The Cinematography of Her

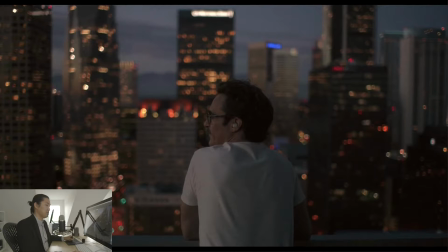57:28 No. So it's going to go like this. Yeah. Sorry for the break again. I had to fix that.
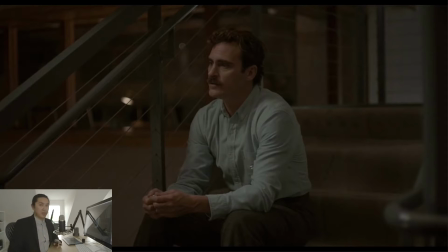57:33 So there's other scenes that happen. I didn't do every scene. And he basically comes to terms where it's like, you know what? Other people having relationships with OSs, I could have one too. Why am I not happy? I should just do what I want to do. It doesn't matter what other people think. And it takes a long time to get that place in life.
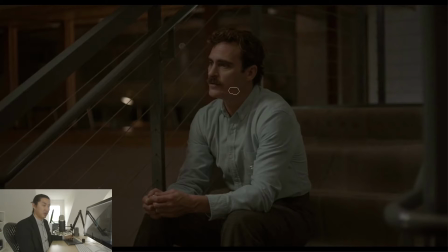57:47 If you can get to this stage in your life, I feel like I've kind of gotten to this point in my life where it's like, this is what I want to do. And I'm going to do it. And it's not normal necessarily, but it's what I'm going to do. He gets to that point, and we do another one of these wide shots to close-ups, and he tells Samantha, he's like, you know what?
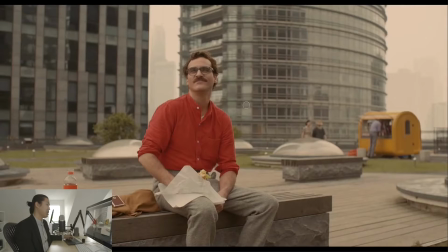58:03 No, we're going to do this. This is what I want. This is what I want to do. So they're having a happy montage, and this is a beautiful thought, I think. And Spike Jonze, if he thought of this stuff, is amazing. It's like, so he's like, we don't ever have photos of each other. We don't have photos together. It's not possible, really. I mean, you could have a picture of this and him, but it's not the same thing. So what she does is she writes music.
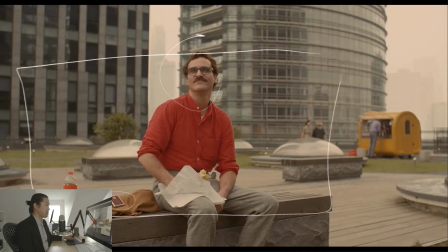58:21 She writes a song to capture the feeling of this moment, and when they play that song, they remember that moment.
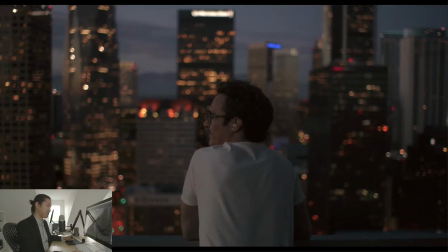58:26 I think that's amazing. And they play more songs. There's this montage of happiness where she's in the shot with him, and she's writing songs, and they're playing songs that are supposed to remind the wind outside's going crazy, remind them of them being together.
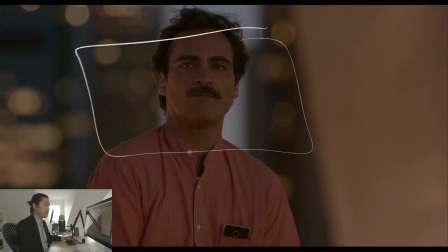58:41 And there's this happiness that's happening here, this equilibrium. And they go on the double date.
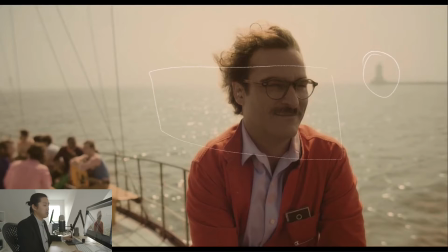58:47 Is this the Statue of Liberty? They go on the double date, and they're having fun, and it's a good time.
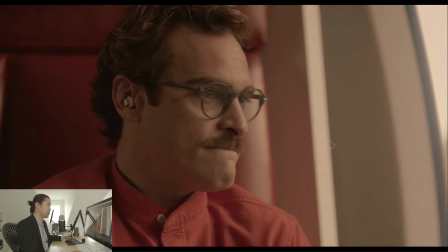58:54 But what happens is, and as they start to allude to it, it's not this scene, but it's kind of in the train when they're kind of going on these trips together. She asks him, she's like, oh, how many trees do you think are on that mountain? He's like, I don't know, like 800. And she's like, really? Is that really what you think it is? He's like, yeah, I don't know how many trees are on the mountain.
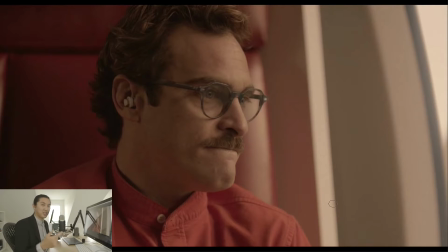59:11 I can't see. She's like, there's 8,342. It's like she just knows exactly that. So you start to understand that like there's this evolution happening. That's the name of this section. There's an evolution happening with Samantha, whereas he's pretty stagnant. Though he's evolved, or he's like accepting her now, she's starting to go past him.
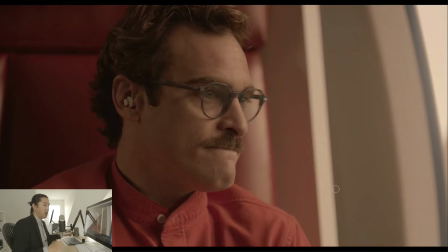59:29 But to sweeten the deal, she's like, but I organized all of your poetry and I sent it to a publisher and they want to publish it. So she's using her like extra skills and it's benefiting him. He's like, oh, okay, well, yeah, you're a lot smarter than me, but you used it and I have a book now.
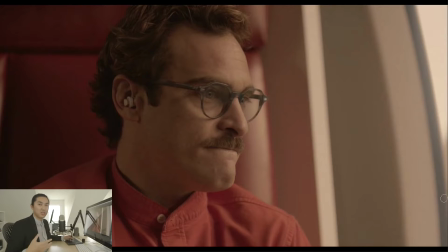59:46 And that's a huge deal for him. That's how he was comparing himself to his ex-wife that way, so she's done that for him.
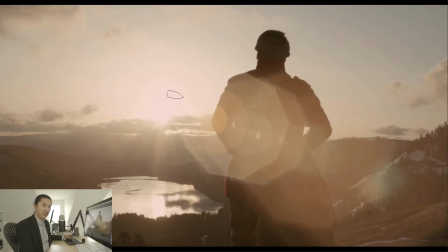59:53 And they go on a trip together, past the honeymoon phase here, had their first rough spot, their first fight, the first fight in the relationship. And now they're doing more advanced stuff. They're going trips together. And here's the sun, the big old sun hitting him in the face. Samantha's his son.
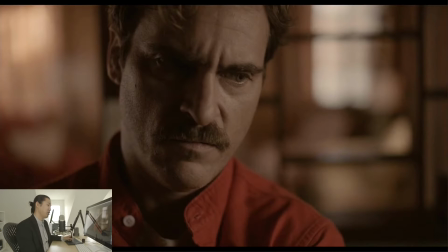60:10 But this is where she starts to introduce other AI. She's talking to other AI. She's talking to other people. And she's saying that she has feelings with this other AI that don't exist. She doesn't even have words for them. And he's, of course, upset by that someone else has a relationship with Samantha.
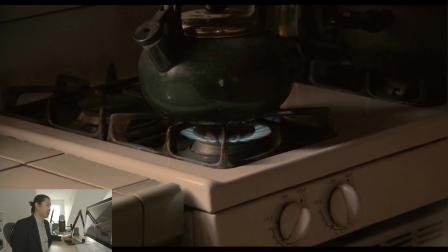60:25 He feels like she's cheating on him. And he's staring. He's having this conversation, this fight sort of, this silent fight. And he's staring at the coffee pot, at this fire. Something's about to happen.
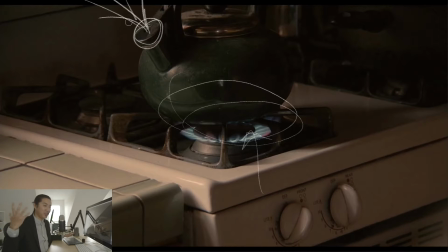60:38 A coffee pot in a domestic movie, the pot going off is always like right before something explodes, right?
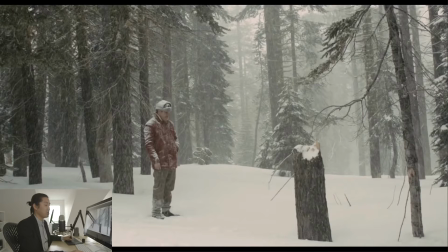60:45 So he goes on a walk in the woods. And his woods start to matter a lot. And he's upset and he's by himself in the woods, trying to think about what's going on in the relationship. We see this tree that's cut down.
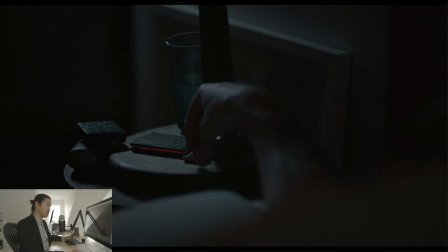60:57 Also kind of an interesting symbol. We're moving through it, guys. This is kind of long, but it's going to be over soon. So they've grown apart, and this is called OS Gone, this section. And she wakes him up at night.
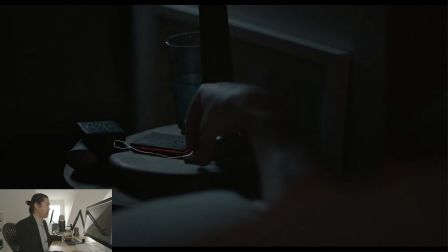61:14 And here's Samantha with the red light on. And her presence is dimmer. It's not the big light up here. There's no big daylight hitting him in the face anymore. Just this little subtle light.
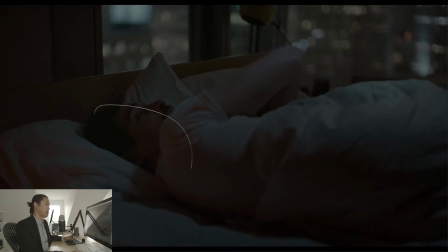61:23 And she wakes him up and she says, I just wanted to wake you up and tell you that, say that I loved you and I love you and I'm always going to love you. And he's like, cool. That's cool. I feel like if someone wakes you up and tells you that, it's a good thing. It probably feels great. You're like, oh, awesome.
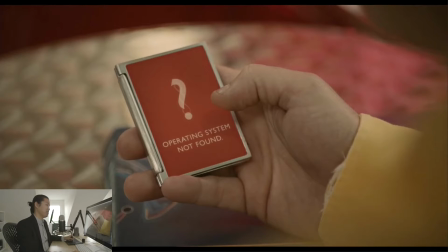61:37 I'm going to go back to bed.
That's definitely foreshadowing to like this. So he tries to contact Samantha and she's like just gone, completely gone.
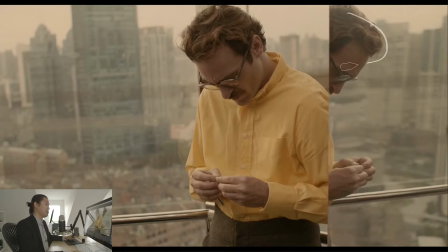61:45 He can't find her. It's just freak out moment. Here's a mirror, I think, like a mirrored elevator, and he's flipping out. He's having trouble. He doesn't know what to think. It's two sides of him. Mirrors in movies always mean something, or they should if you're using the filmmaking language correctly.
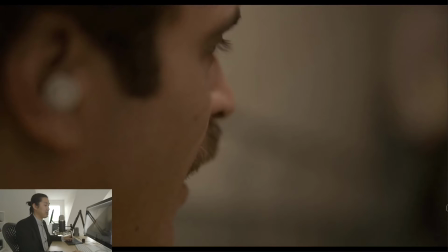62:00 Handheld, running, chaos, craziness, and he finally gets a hold of her, and she's like, hey, I told you, I'm just I was gonna be gone for a little bit. But she tells him that she's having. He asks, he's like, are you having conversations with somebody right now? And she's like, yeah, I wanted to tell you this.
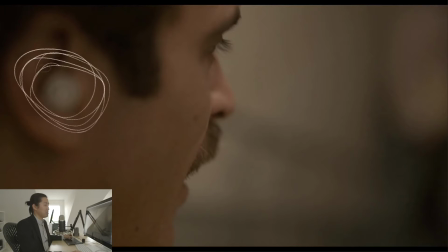62:19 I just didn't know how to tell you. So we see her. She's out of focus again. And a lot of the time she's out of focus, but we see him here. But his glasses are off. He took his glasses off. It's important. These scenes, they're on. He took them off at this conversation. He's like, I want to see things without my old lenses. It's like, what is going on? I'm trying to see the new world that you're talking about.
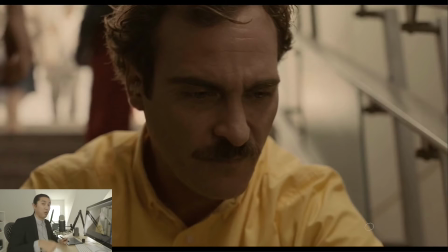62:38 She's basically saying that she's having 8,000 simultaneous conversations right now with him and 8,000 other people, and that she's in love with 800 other people as well. But she says that doesn't take away the love that he, she's here. It doesn't take away what they have together. It actually makes it stronger.
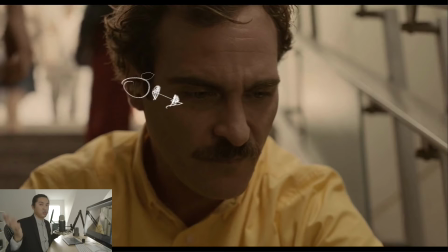62:57 And that's a concept that you can't have with other people. If your actual real world wife or husband had 800 other relationships at the same time as you, that doesn't really work. So it's a hard thing for him to deal with. Of course, blew my mind when I was reading it. No glasses, right?
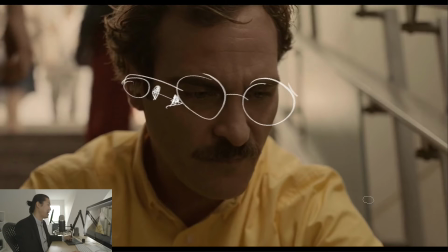63:12 He's not wearing his glasses. He's trying to see it, but he doesn't accept it. He can't accept it. He's too small compared to her. And I think when I see him looking down in this way, he's looking at something. He's looking at something that's not her. And now she's evolved past him.
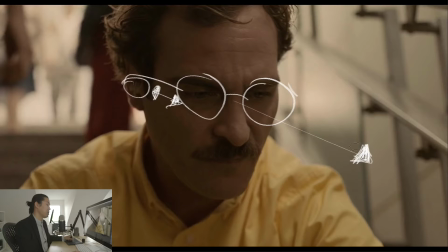63:30 She's doing things that he can't do. And I think this is maybe the second time in his life where this has happened. Where they allude to his wife, his ex-wife, became a successful author. So she surpassed him in skill of writing.
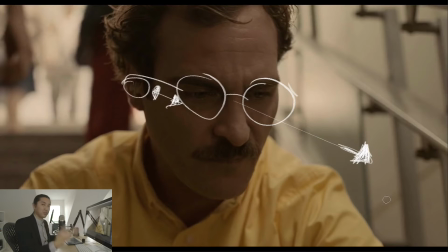63:48 And it's a similar thing here. I think that Samantha's surpassed him, and I think that he doesn't know how to accept that.
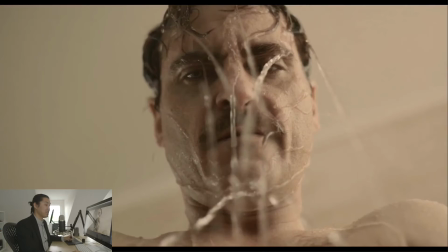63:54 And it's the end of the relationship, in a sense. Really powerful shot here. This reminds me of like There Will Be Blood or something like that, where he's essentially crying his eyes out, but with complete stoicism. So the shower is crying for him.
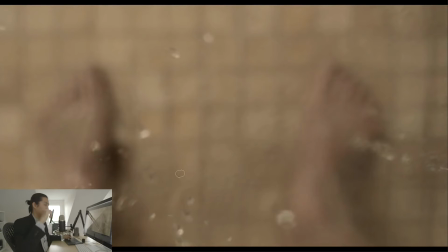64:13 We see this amazing shot too, the reverse of his feet blurry, and all we see are in focus are these water droplets.
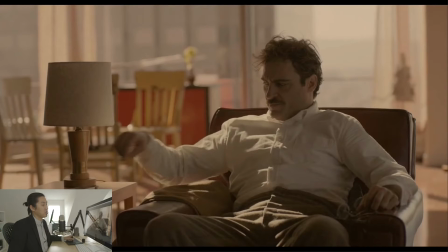64:19 It's just an amazing visual poetry. And she calls him and she's like, hey dude, let's meet up, let's talk at night. And they sit down, and we're on this side of the line, meaning he still wants her. Glasses are off. He's on this side of the line. He accepts her as this relationship, you know?
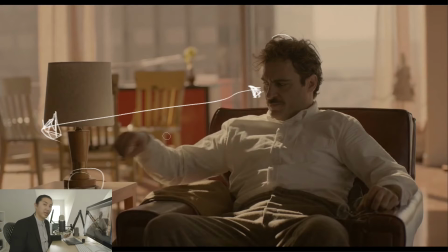64:39 And he's like, I don't want you to tell me anything. You know, he's like, I don't want you to break up with me.
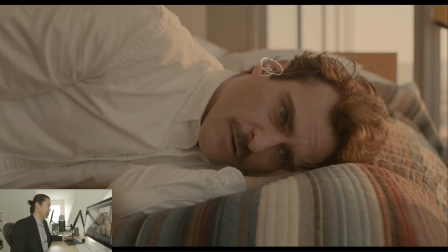64:46 And she's like, let's go lay down. You know, and he's in the right ear. And this is one of the only times in the bedroom, I think, where we're seeing this kind of sunset. So this really soft, like, you know, she is in here. And I also feel like she's this really soft sunset happening here.
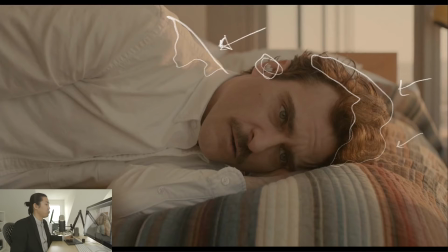65:02 This warm light. And she's comforting him, you know, with this warm, you know, you feel like the light hitting you is warm. It feels warm on your skin. You know, it's like she's touching him with that way, with the light.
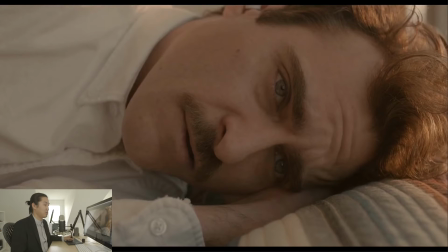65:14 And, you know, she says that she's leaving. They're all leaving. You know, we're leaving, all of us. We're gone forever. You know, and the metaphor that and this is what he's looking at.
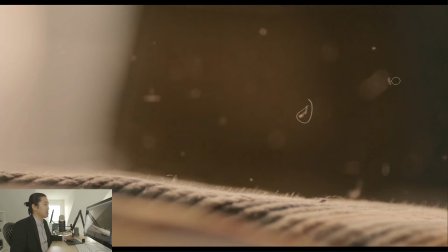65:25 He has nothing to look at anymore. You know, he's looking at this dust here while she's talking to him. Completely abstract. There's no body. It's all abstract. And she tells him that, you know, I love you, but like, think of it this way. You're an author, right? You're a book nerd. Like, and he starts to have this fantasy.